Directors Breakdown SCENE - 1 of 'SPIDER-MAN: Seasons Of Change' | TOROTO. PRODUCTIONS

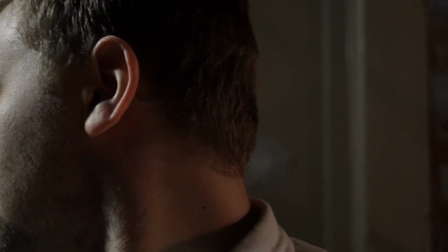[4:06]
Originally it was the most simplistic spider web you could have made out of hot glue, like in a literal like octagon kind of shape. And obviously we thought that would have been enough, but then come to post-production, it looked very wimpy, it looked like it was literally just placed there. You could see shadows, obviously, because it's a bit more 3D than a normal web would be. You could see shadows.
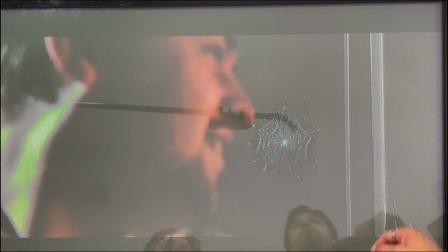[4:27]
So we added in from, I think it was Footage Crate, we downloaded a web file, attached it over the top, tracked it, and now I think it looks 100 bucks. Much better. Heaps better. Alright, so the final part of this, the jump.
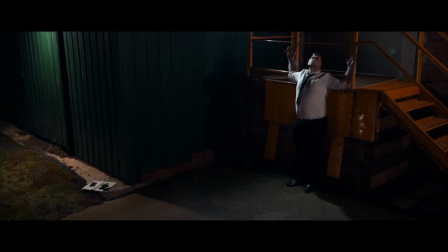[4:43]
Alright, so the jump here was all done in Final Cut Pro,
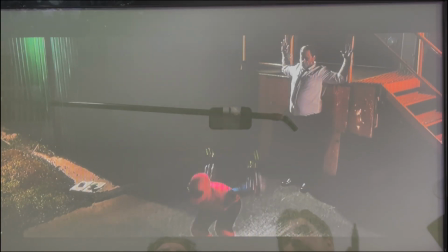[4:49]
so we didn't replace him with a CG double or anything like that,
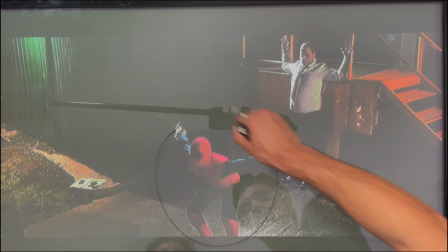[4:54]
it was just a matter of getting Eric to jump super high here and then cutting around him, so literally just taking, because obviously the scene was too dark, we couldn't use a roto brush,
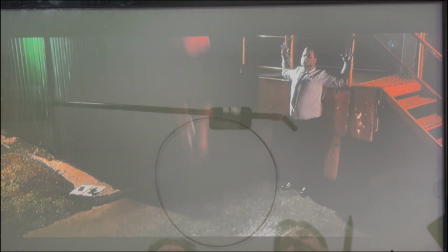[5:07]
I had to use the pen tool and basically just cut around Eric and then it's just a matter of just timing it right that's something that we worked on a lot timing right because Spider-Man is a little bit stronger than an old person so jumping he'd obviously take off a lot quicker he'd fly through the air a lot quicker all that kind
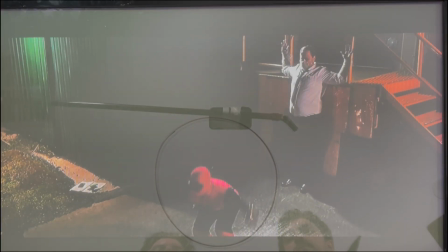[5:22]
of stuff so it's just a matter of getting the timing right and getting it to look good I think in the end we got it looking pretty good biggest issues in this film was just making it not just right, had a lot of definitely, it was you know one or two frames difference that would just really settle every single one of the jumps in the film.
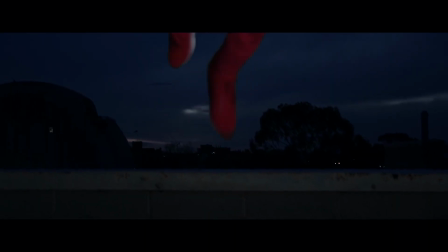[5:43]
And if we skip to the next part, keep watching, that's another one, same thing, cutting around,
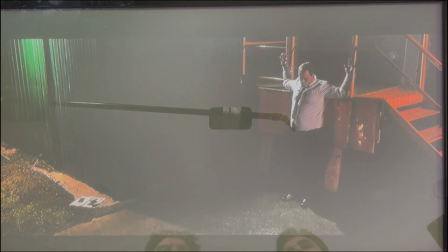[5:50]
it's way too dark to roto him out, so yeah, a matter of just using the pen tool in Final Cut and cutting around him. But here, this one, I think we re-edited it, re-edited it, I think three or twice over just in different variations.
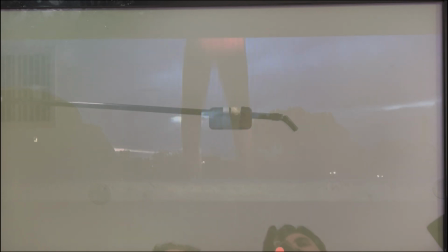[6:07]
So in the end we ended up going with starting Spider-Man in the darkness a bit more and as he come past the ledge he's a little bit more lighter just to create a sense of depth and as well having Spider-Man smaller growing as he comes over the ledge just as well
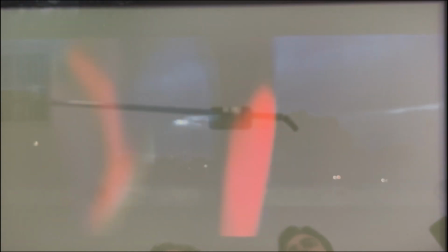[6:20]
give a sense of depth. So I think in the end this one come out really nicely as well and blends well to the practical shot straight after it. Anyway I think We'll go on to the next one.
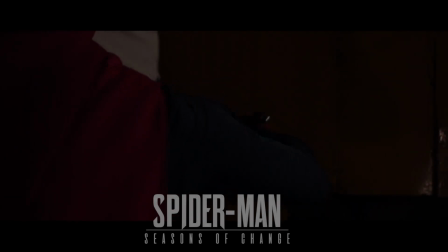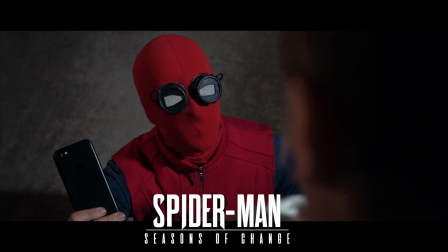[6:38] Mind if I take this? Hands up for yes. Hands down for no.
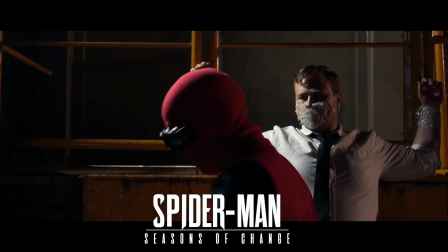[6:44] Nice.